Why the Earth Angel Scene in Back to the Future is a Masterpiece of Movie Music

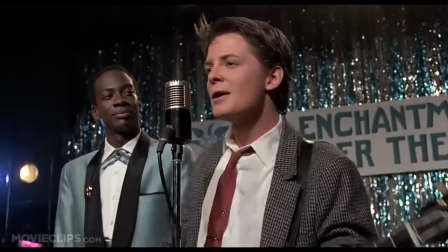[0:00] All right. All right, this is an oldie.
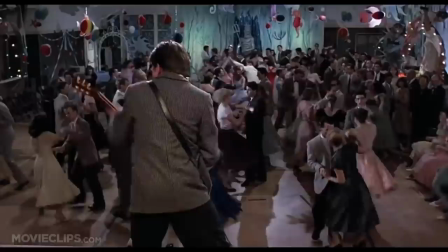[0:04]
When most people picture the dance scene in Back to the Future, they picture Michael J. Fox's electric performance of Johnny B. Goode.
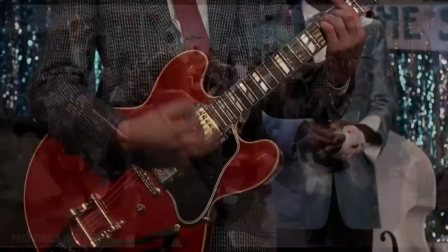[0:10]
But my favorite use of music in the movie comes right before that, with the Earth Angel scene.
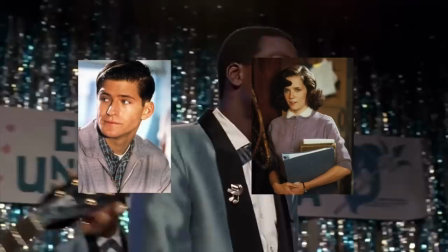[0:15]
In this scene, Marty's playing guitar for the band at his parents' high school dance, trying to make sure that George kisses Lorraine,
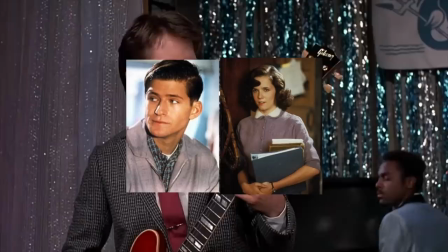[0:21]
guaranteeing that they fall in love and Marty's life doesn't get wiped from the timeline.
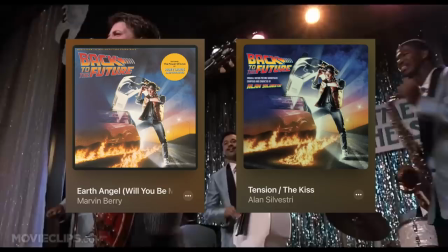[0:25]
As a scene that revolves around music, it accomplishes a few different tasks. but the most important is how it uses two different pieces of music to build tension and closure,
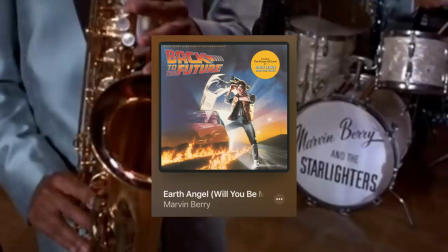[0:34]
Aaron Copland's fifth function of music in film and video. The scene builds two different kinds of tension with two different pieces of music.
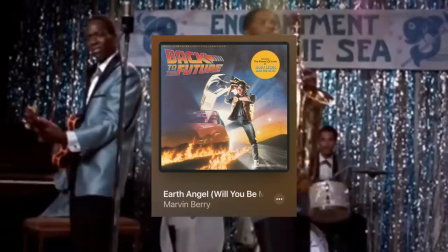[0:41]
Using Earth Angel, an authentic 1950s love song, the scene builds an anticipatory sort of tension,
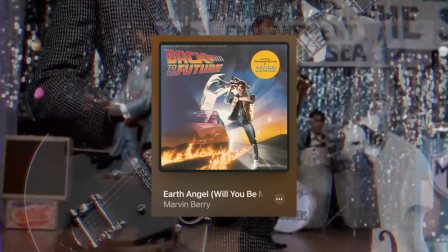[0:47]
letting the audience stew in the build-up to George kissing Lorraine and saving the future, or not kissing Lorraine and dooming Marty's timeline.
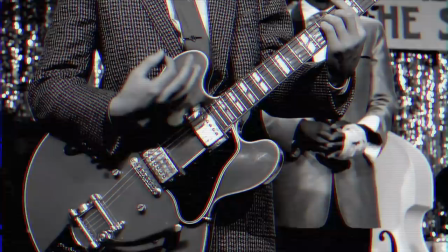[0:54]
Earth Angel is diegetic sound. We can see Marvin Berry and the Starlighters performing it.
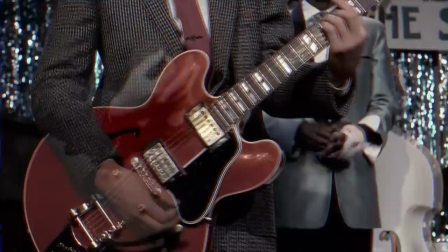[0:59]
This smooth, crooning ballad being performed right in front of us helps build those first moments of a slow dance, when it could either be really romantic or a real letdown.
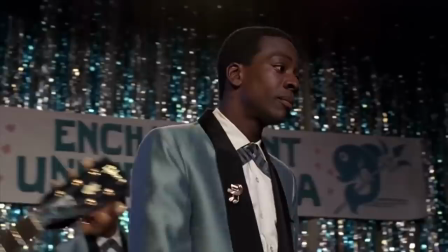[1:09] All
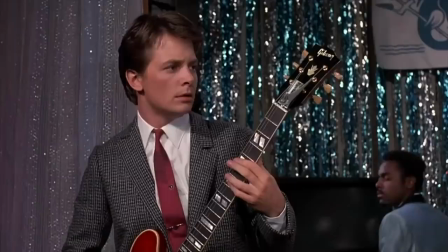[1:15] you lovers out there.
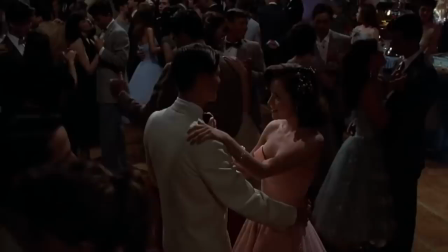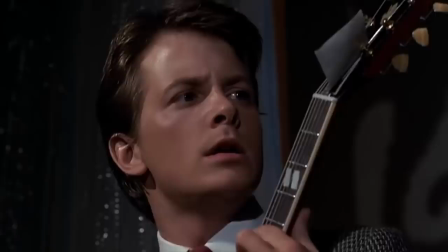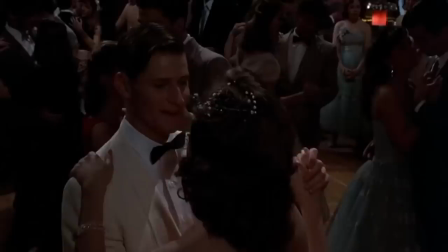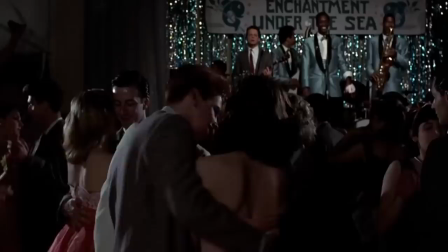[1:32] Hey, I don't know. Scram, McFly. I'm cutting in.
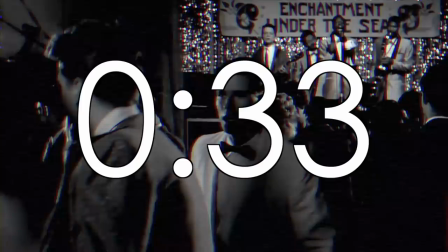[1:39]
Earth Angel is continuously used to manipulate the tension of the scene.
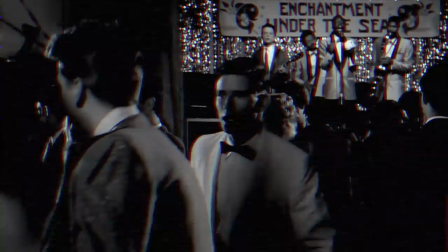[1:43]
Here at 33 seconds in, Marty's guitar playing becomes discordant and his notes go sour. Suddenly, Earth Angel doesn't sound like the soft, romantic anticipation of George and Lorraine's first kiss.
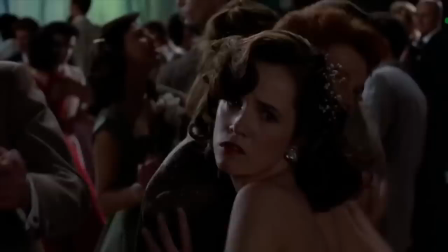[1:54]
It's a reflection of suspenseful, dangerous tension, as Marty starts to fade out of existence completely.
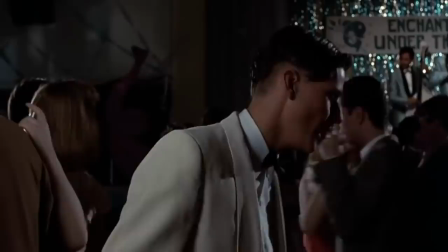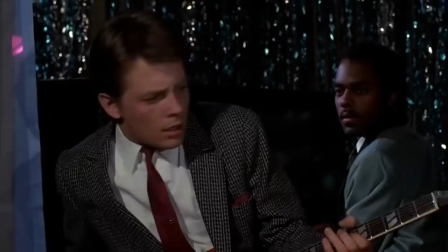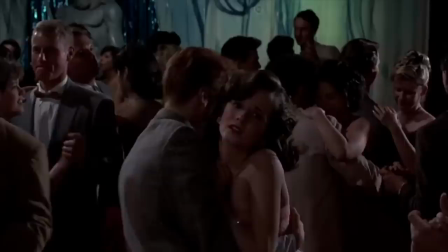[2:11] Hey boy, you alright? I can't play.
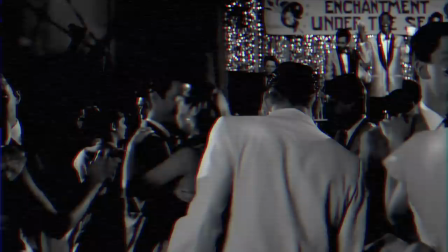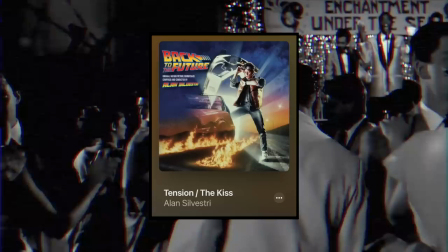[2:22]
Here we have Earth Angel fade out and get replaced by the second piece of music in the scene, Alan Silvestri's aptly named Tension Slash The Kiss. The non-diegetic film score builds on the existing suspense with its shrill strings and foreboding high brass.
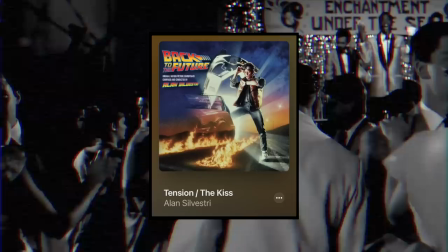[2:37]
It adds more tension in a way that Earth Angel just can't. And by being non-diegetic, there's this sudden sensory disconnect that's all the more unsettling.
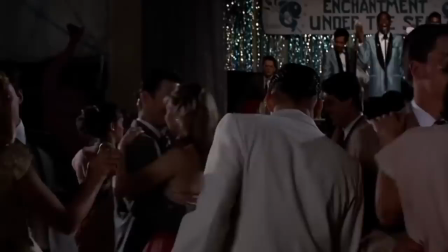[2:46]
Before, we could see where the music was coming from, but now it's just there. It's more foreboding than Earth Angel by its own nature, but its invisibility is just icing on the cake.
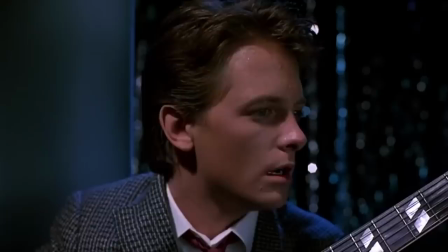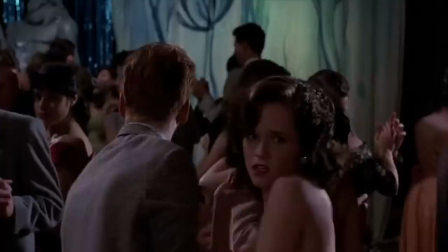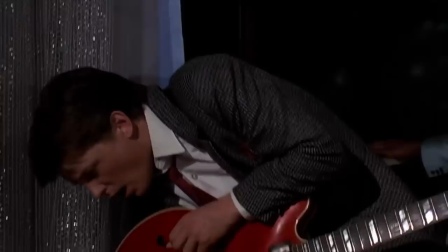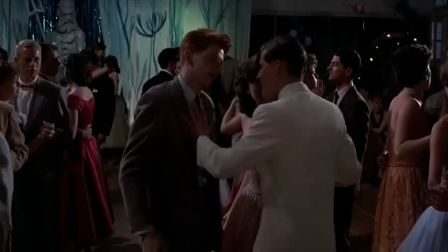[3:14] Excuse me.
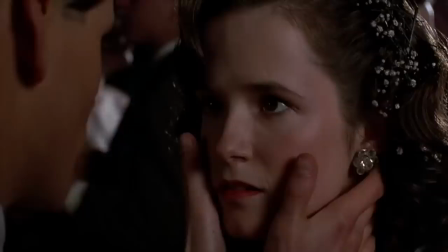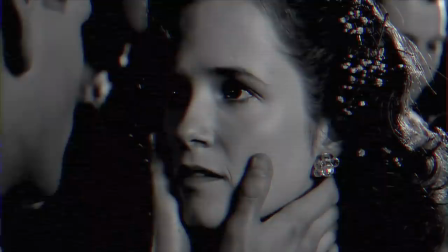[3:24]
Next, the film's score shifts back to its rousing brass motif of the movie's main theme. The anticipatory tension's never been higher. This is the final build-up to the moment we've all been waiting for. What comes next is the most brilliant use of music in this scene, and what it accomplishes is closure.
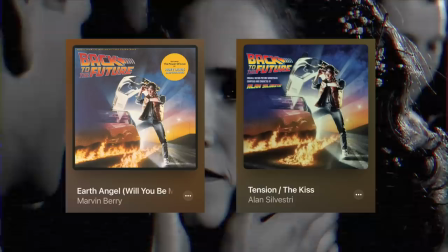[3:41]
Individually, neither Earth Angel nor Tension Slash the Kiss are quite grand enough to meet the emotional peak that this scene has built up to. These pieces have spent the last minute and a half building tension so high that what follows needs to match that energy, otherwise it just falls flat. Here's Earth Angel on its own.
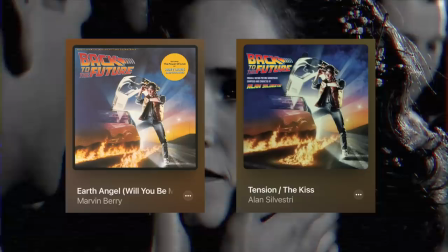And here's Tension Slash the Kiss on its own.